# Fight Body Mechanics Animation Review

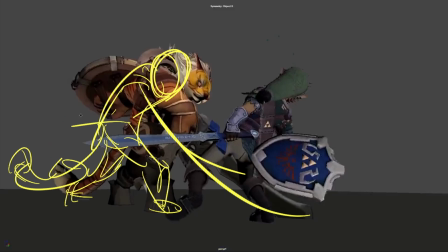And then when we're coming down, just really pushing those hips back, maintaining this headspace arc, getting this reversal in the C shape of the spine. Just being a bit clearer with the pose, I guess.
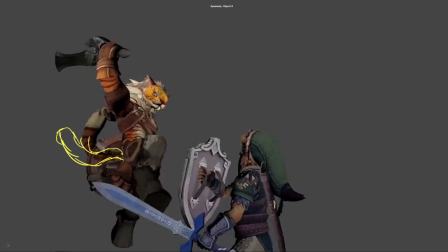Yeah, I feel like you almost missed the big shield impact here.
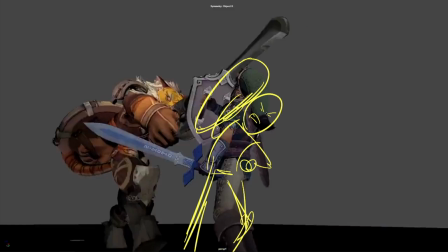I really feel like you should lean into this pose a bit more. It's also a good opportunity to get a little more character into Link here. There's no reason that he isn't facing the screen here, in my opinion,
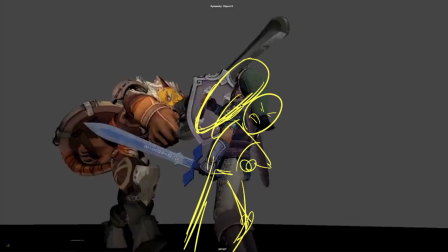and I only think it would help to show that he's preparing himself for a big hit here, and then taking it, you'll be able to be a lot more stable in this pose because he's already kind of braced for impact, and we get a little read on his face and and what he's thinking.
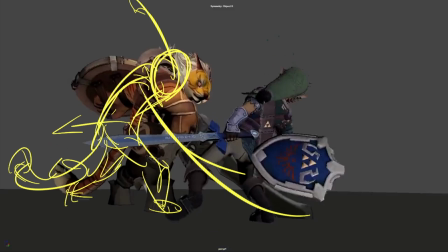And I think this camera comes to quite an abrupt stop. I think you definitely want to ease that down and maybe overshoot it and settle nicely back up.
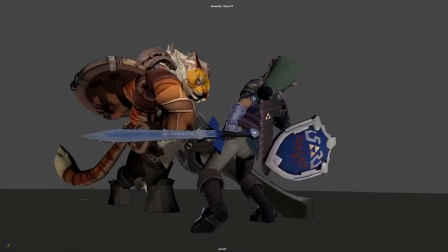It feels like it between here and here is too fast for a camera to stop.
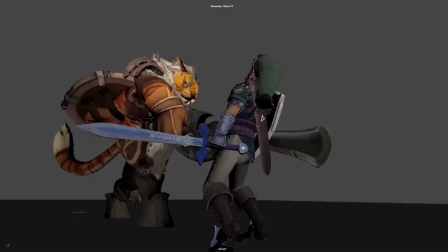So definitely ease that out. Felt like the tiger could have a bit more settle in his body through here.
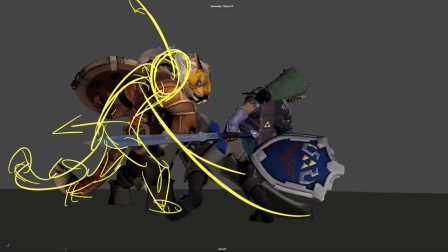It gets a little stuck again. If that sword's just getting stuck in the ground, then have him show that the sword is stuck in the ground by reacting and overlapping, and really that energy of the sword being stuck in the ground, it has to go somewhere because the tiger is still putting all of his weight into that.
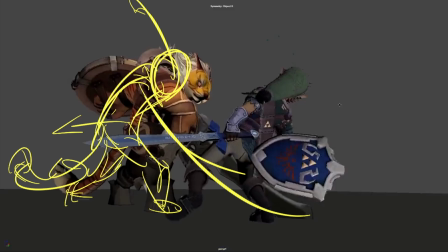So it's really going to ripple through his body and go up and down and cause all kinds of rotations in the head and shoulders and hips and chest. So I really take a pass of that when he hits.
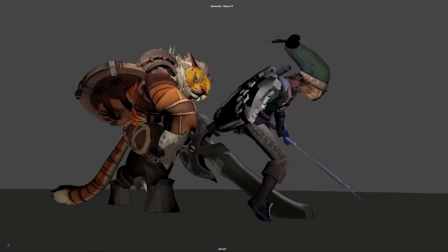And I think on the tiger, he seems like he's, again, like Link at the start, just waiting through here for
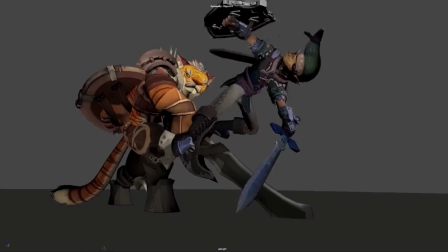Link to swing around and smash him in the face. He even leads into it to make it even worse.
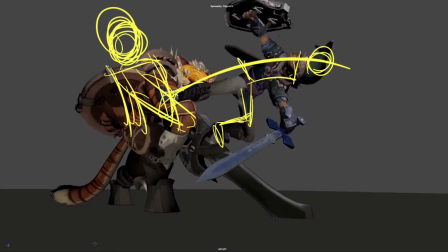So I'd definitely have him kind of trying to pull this sword out, maybe get a reversal in the spine here. Just kind of thrashing about and being a bit like, oh no, I need to get my sword out before he, whoa, and then he gets hit in the face.
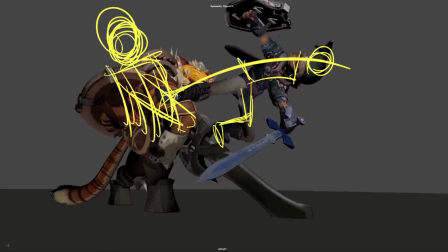This is probably a little extreme of a drawing, but I just wanted to be clear in that he should be moving a lot more than he is, I think. And I think a way to do that is to get this straight arm in here and pull out, and be trying to pull out this sword, which is wedged in the ground.
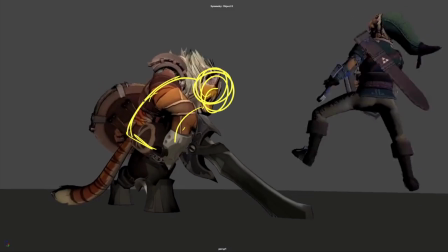And I think that will also give you a nice contrast into this here when he gets kicked in the face. You know, all his teeth fly out and stuff. It will be nice to get this reversal in the spine,
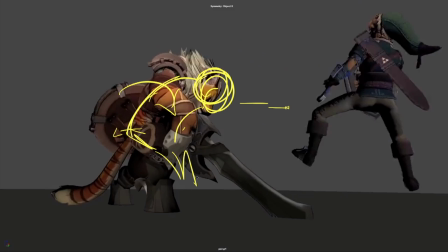getting his hips back and getting a foot adjust in there and having him catch his weight will be really cool. Give you a lot more contrast than what you have now, and will also lead you more into
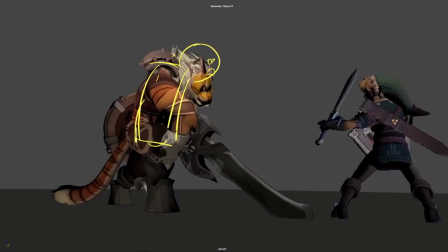looking at the tiger when he can kind of settle up into this kind of dazed pose, and then we're on his face. Something catches his eye and he's shocked, which motivates the cut to your next shot.
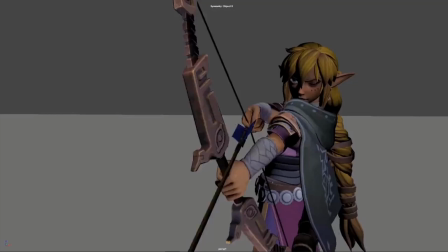And then just briefly on that cut to the next shot, I really think it should be a POV camera. What is motivating this cut is the tiger's look. So that tells me that the next shot is going to be what he is looking at. And I think that will help to hook it up a lot nicer. So let's go back to Link anyway.
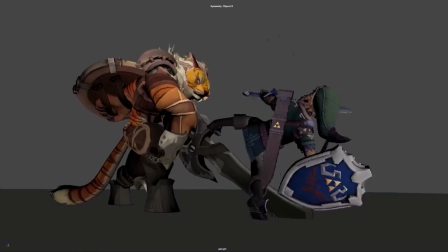So I thought through here, his body mechanics just need a little work. Just make sure we're getting nice shapes for his body. Here, if he's being kind of slammed down, that's cool. Maybe you want his shield to have come round like that.
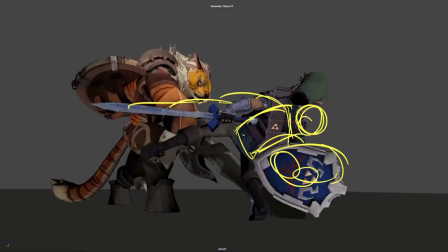So, and his sword has come up like you have here. So he's kind of twisted. This leg is then coming up to catch his balance, which is cool.
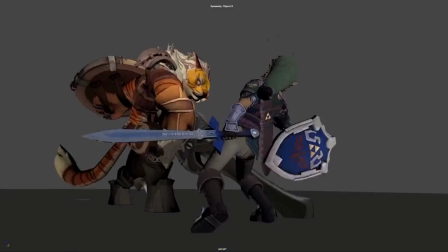But then that can turn into what you have here, where it swings around and then plants over here.
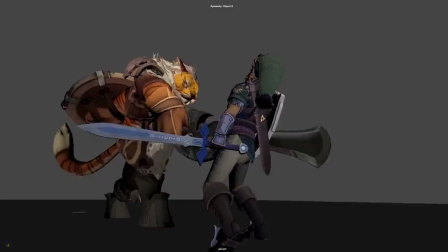So I do this because he's down here.